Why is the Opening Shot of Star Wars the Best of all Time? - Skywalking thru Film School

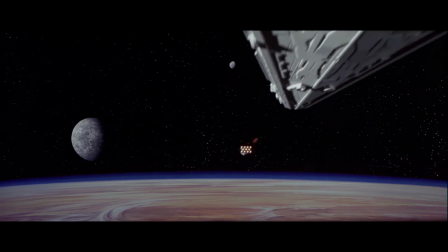This is quite possibly one of the most famous opening shots of all cinematic history.
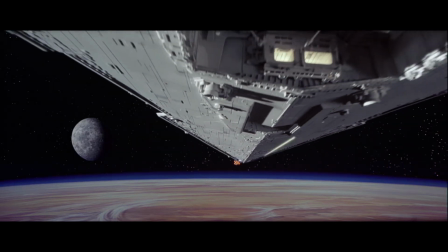And everybody who saw it in the theaters virtually all say the same thing,
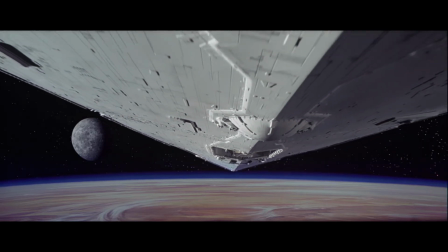that they felt that the spaceship was flying in over their heads and it completely blew them away. Was it luck? In my experience, there's no such thing as luck. There's actually a reason, and it's called open space, and it's something, although very difficult to achieve, can be replicated in other circumstances as well. So today in Skywalking through film school, we're going to determine how did this shot work. This is where the fun begins. First, we got to take care of the obvious. When you watch a movie, there are something called frame lines, aka the frame. In other words, the ship was not really flying in over their heads. Just want to make that clear.
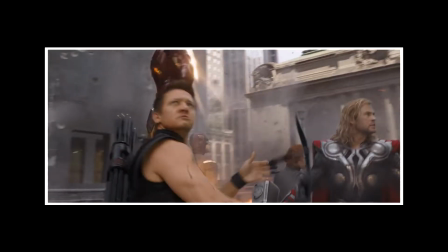No matter what movie you see, whether it's a Star Wars movie, an Avengers movie, Jurassic Park, they all have frame lines. Now the next reason that this shot works well is because of the context. The film starts by giving us the sense of infinity, with the opening crawl disappearing into the distance and the vast starfield around it. The camera then pans down and we see round objects, moons, right?
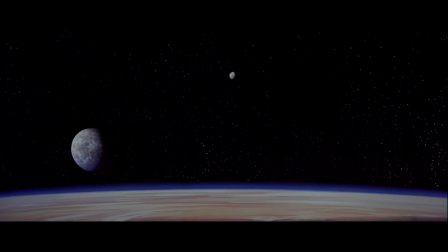And the curved horizon of Tatooine. Anytime within your shot you have vertical or horizontal lines,
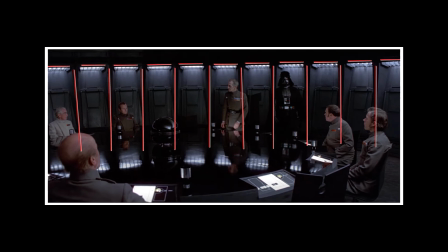they give recognition that there are vertical and horizontal frame lines in your shot. But here's the biggest reason why it feels like the ship is flying in over our heads. It's because the ship, when it comes in, it's a wedge shape.
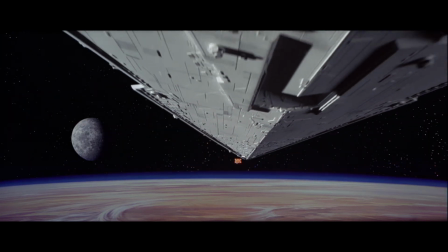And so when it comes in, what does it look like? That it keeps getting bigger and bigger as it enters the frame. And so our minds subconsciously are adding on to what is going on beyond the ship. My trick's gonna work on me. Now, why is this opening shot so effective?
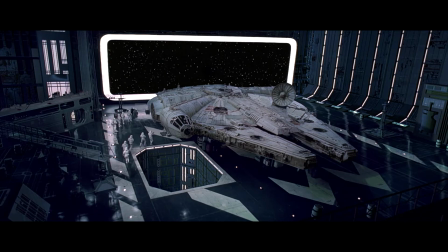Well, it immediately told audiences that they were entering in to a big and vast world in this movie. If episode 4 had the openings of, say, episode 1, then it certainly would not have set the same stage nor set the same tone for the rest of the film. So what are some other great opening shots that you can think of that may be using open space,
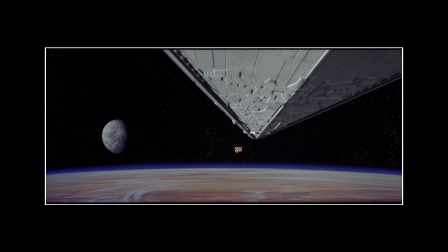that give that illusion that the frame lines aren't there and that a world exists beyond them,
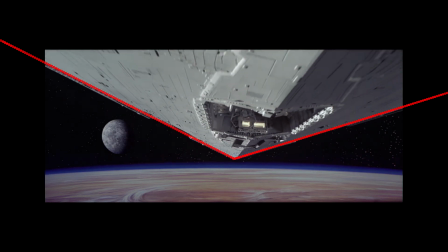even to the point where your brain is trying to fill in those gaps? Let me know below. Comment, like, share, and always don't do anything I wouldn't do twice, and may the force be with you. See ya.